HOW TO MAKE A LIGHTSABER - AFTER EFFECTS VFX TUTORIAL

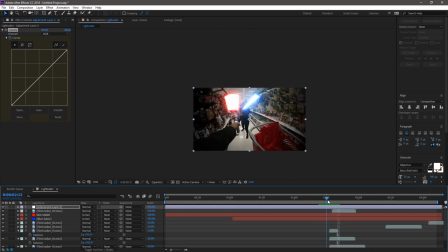20:29 And then I'm gonna move forward a few frames up to right when the collision hits, and I'm just gonna bump up the highlights all the way up, still keeping a little bit of curve so that we're just not blowing out all the colors and blowing out all of the information there,
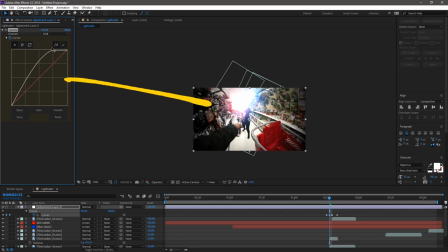20:41 but hopefully making it look like getting hit with the extreme light flare, huge energy coming from this impact. Pretty sure if you could tell from the original footage, there was going at this pretty slowly. There's not like this huge impact, but it's going to be able to communicate a lot more energy happening once we add this adjustment layer.
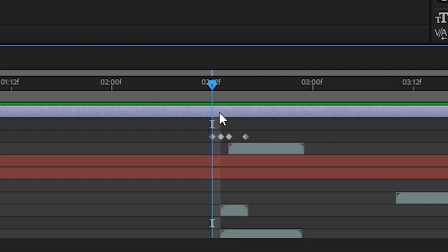20:57 Now, the cool part is we can also retime this adjustment layer to only happen for a few frames and only have this curves adjustment going from normal to upwards.
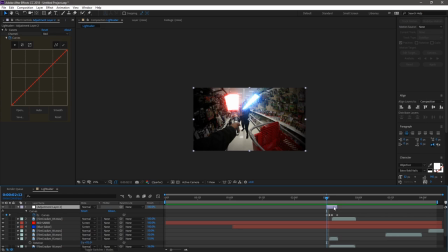21:05 And once we have that set, I'm gonna go ahead and duplicate that same adjustment layer and move it over to every single point wherever there's a collision of these two lightsabers in the timeline.
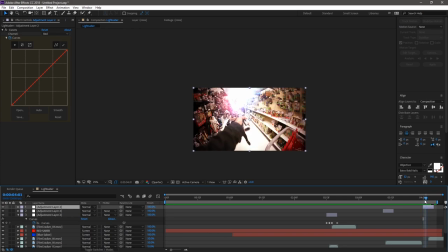21:15 Now, since I don't want it to look exactly the same each time for these collisions, I can change the opacity of the adjustment layer.
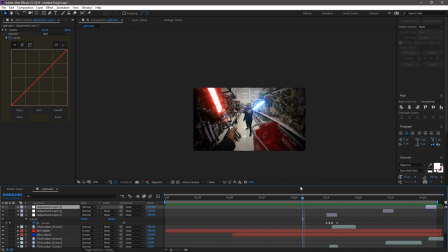21:21 This is gonna change the amount that is affecting all the layers below it. So if this opacity is set to something like 80%, then we're gonna see that the footage is not gonna get as bright as it was for the other one. And this little variance is hopefully gonna give us something that looks a little bit more natural and a little bit more representative of each of these lightsaber impacts.
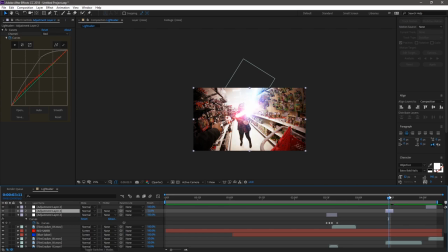21:39 I can even adjust how the curves affect it for variance, but I think this is already looking pretty good, so I might just leave it at that. And as I'm going through, I'm just previewing this again, and I might have to do just a little bit more cleanup, making sure that these impacts happen at the right time, and that my keyframes are all in the right time.
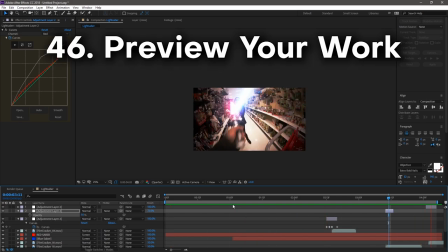21:57 It's really good just to go back always and keep previewing some of the sections once you're at a nice good resting point.
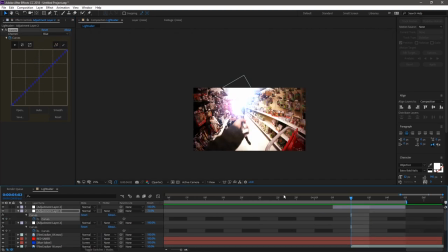22:03 You know, maybe you'll get something to drink, maybe you take a walk, you know, come back, get some pizza, who knows, take a hit.
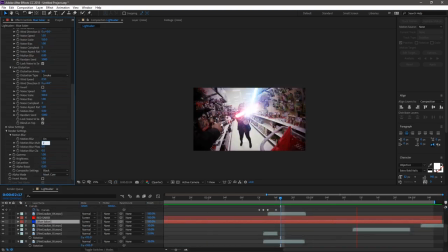22:08 Take breaks along the way, because sometimes you might just be working on something thinking it looks super dope, and then you come back to and you realize, oh, this looks, you know, pretty ass.
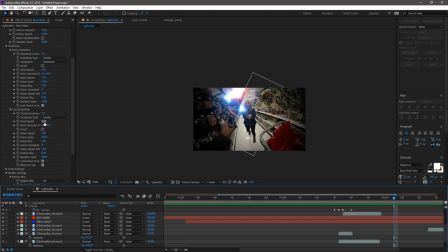22:17 I got so much more to do from it. The mental fatigue has worn off.
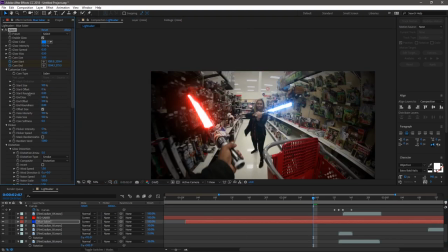22:20 So that's exactly why I'm going through this and making sure multiple times that my keyframes are lined up to where I want them to be. Now, if you're noticing some little hiccups along the way, you're gonna wanna do something that I recommend for every single project, at least at one point, which is purging your disk cache. It's a part of using After Effects.
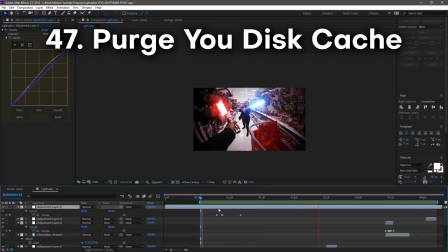22:38 Something, you know, I wish that they kind of just did it earlier on when things start to mess up, but hey, I get it, you know, it's just a part of the workflow.
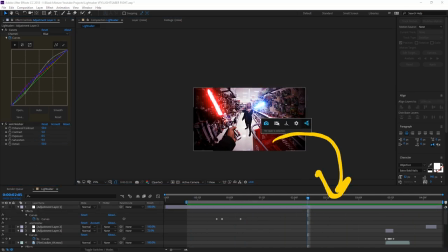22:44 So After Effects is actually saving all of these frames as a part of your cache, and once it gets too big, it starts getting all confused and wonky.
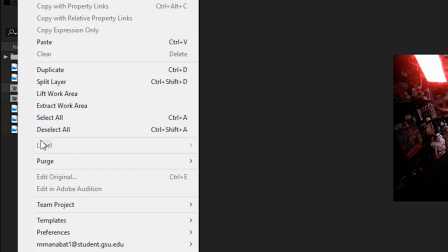22:52 So we're gonna go up to here on the top bar, we're gonna select purge and purge disk cache, clean up and delete all of the preview frames that we made.
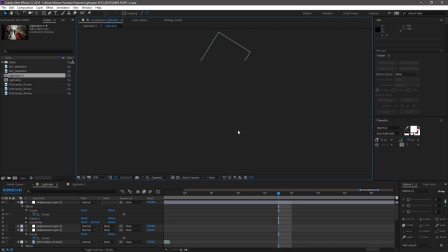23:00 We're just gonna let that go ahead and re-render again. We should see a lot of the problems and crashes and glitches in After Effects go away just by doing that. If that does not fix some of the issues with After Effects, you can go ahead and also just close the program, open it back up, but I still recommend you clear the disk cache,
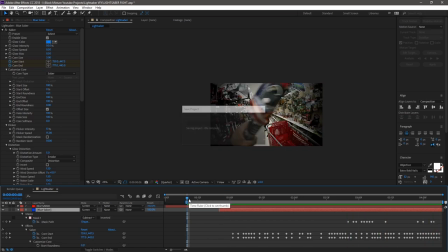23:15 because that's gonna be the number one cause of issues when using After Effects. Okay, so this is looking pretty good.
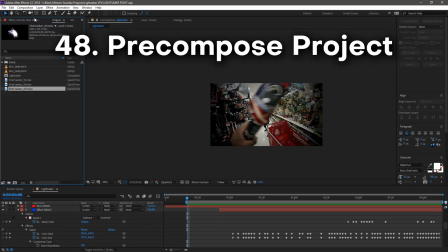23:21 Now I'm gonna select all of these layers here and I'm gonna pre-compose it.
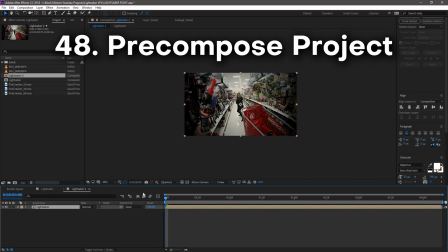23:24 Once I have all of that pre-composed, I'm also gonna go into the composition settings and I'm gonna change it now back to 59.94.
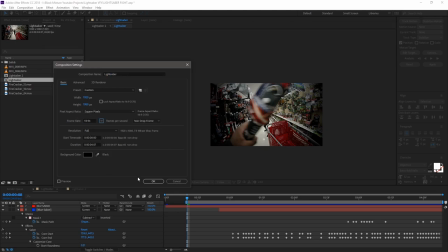23:31 Since I have all the keyframes set pretty well in 24 frames per second, it may be a little bit off when I shift to 59.94. The main points of it will still be there. It, you know, it won't be too too far off.
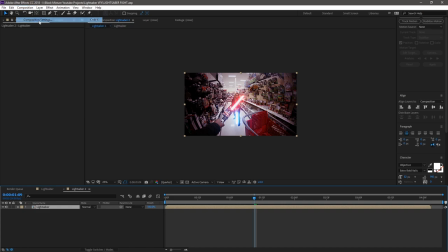23:44 It's just about a double increase in the frames, but all the things that happen in between will start to come together.
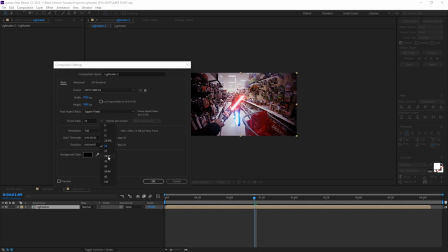23:49 The reason why I'm doing this is because I'm gonna be adding another effect. This one isn't a free one. Premium plugin is called Twixter. It lets me time remap pretty usefully. It creates all of the frames in between if I'm going from 100% to like 20% speed.
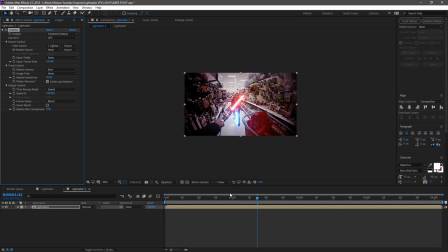24:02 After Effects also comes built in with a time remapping feature, so you can use that the same exact way by right clicking on the layer and clicking time remap. It's gonna let you set keyframes for where you want certain things to happen. Being able to shift those around will speed up footage or slow it down depending.
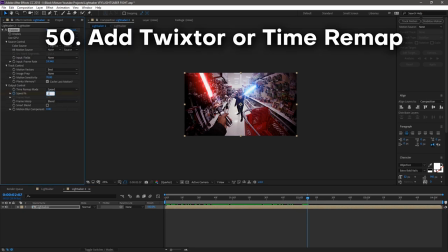24:17 The reason why I'm adding a Twixter now to this time remapping it at the very end is because most of this does not look like it's an intense fight.
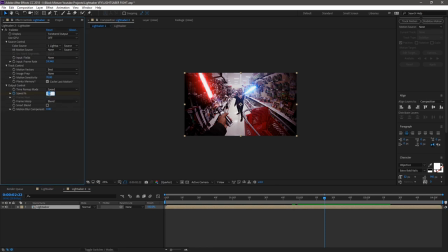24:24 So we're gonna go ahead and speed up at certain points of the footage by changing this speed value from 100% to maybe 200% for a little bit, going forward through the timeline and then actually cranking this all the way down during something like an impact.